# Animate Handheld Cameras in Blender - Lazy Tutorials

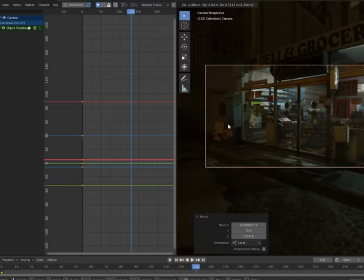Animating handheld cameras can be really easy. Set your start keyframe by hitting I, then go to later and add your ending keyframe.
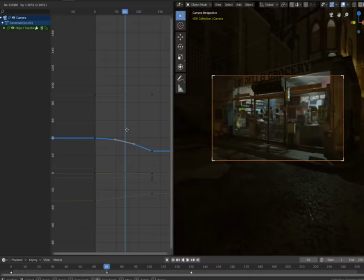Select them both and hit V Vector so you'll move at a constant rate. You can add more keyframes to make the camera path a bit more interesting.
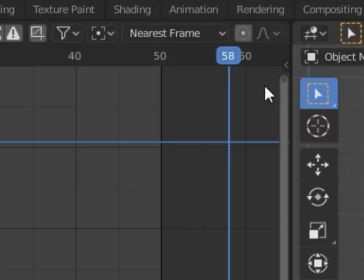Select one of the rotational axes and open the hidden side panel. Why is it hidden? Because it's too powerful.
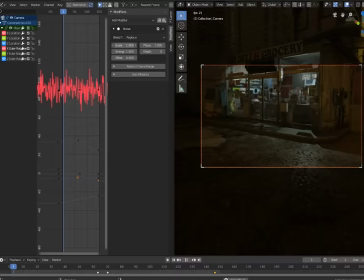Go to modifiers and add noise. It'll be intense at first but bring the scale up and the strength down until it feels natural.
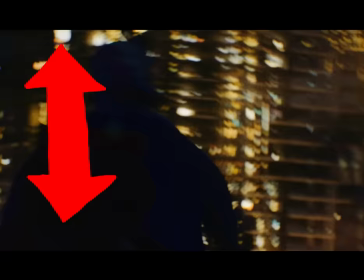Then do the same for the other axes. Keep the y-axis subtle, although it can be the key to making a camera feel weightless if you're flying.
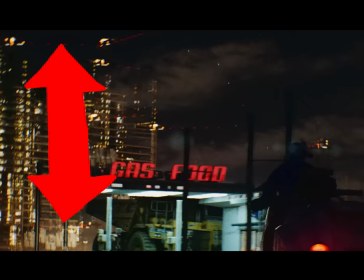Likewise, the x-axis is key for giving a sense of speed on a fast-moving vehicle over a bumpy ground.
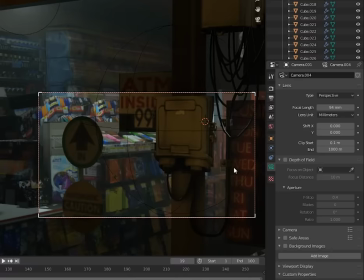Y-axis is the key to nothing. And there we go. And there we go. I've probably done this process over a thousand times.
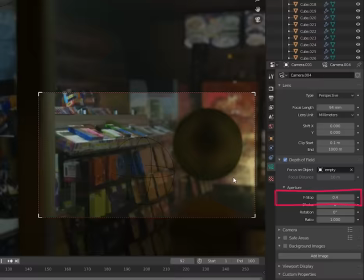For extra realism, you can check depth of field and parent the target to an animated empty to control where you're focusing.
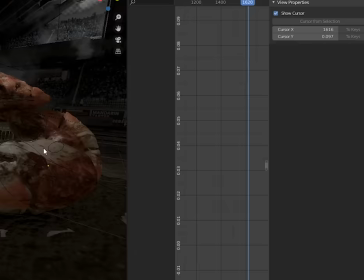You might have to turn down the f-stop to see the blur. And it's not just for cameras. I can't animate at all, so this crab is just animated with noise modifiers on a few different bones.
Because I know how to make the sandwiches and we make them from bologna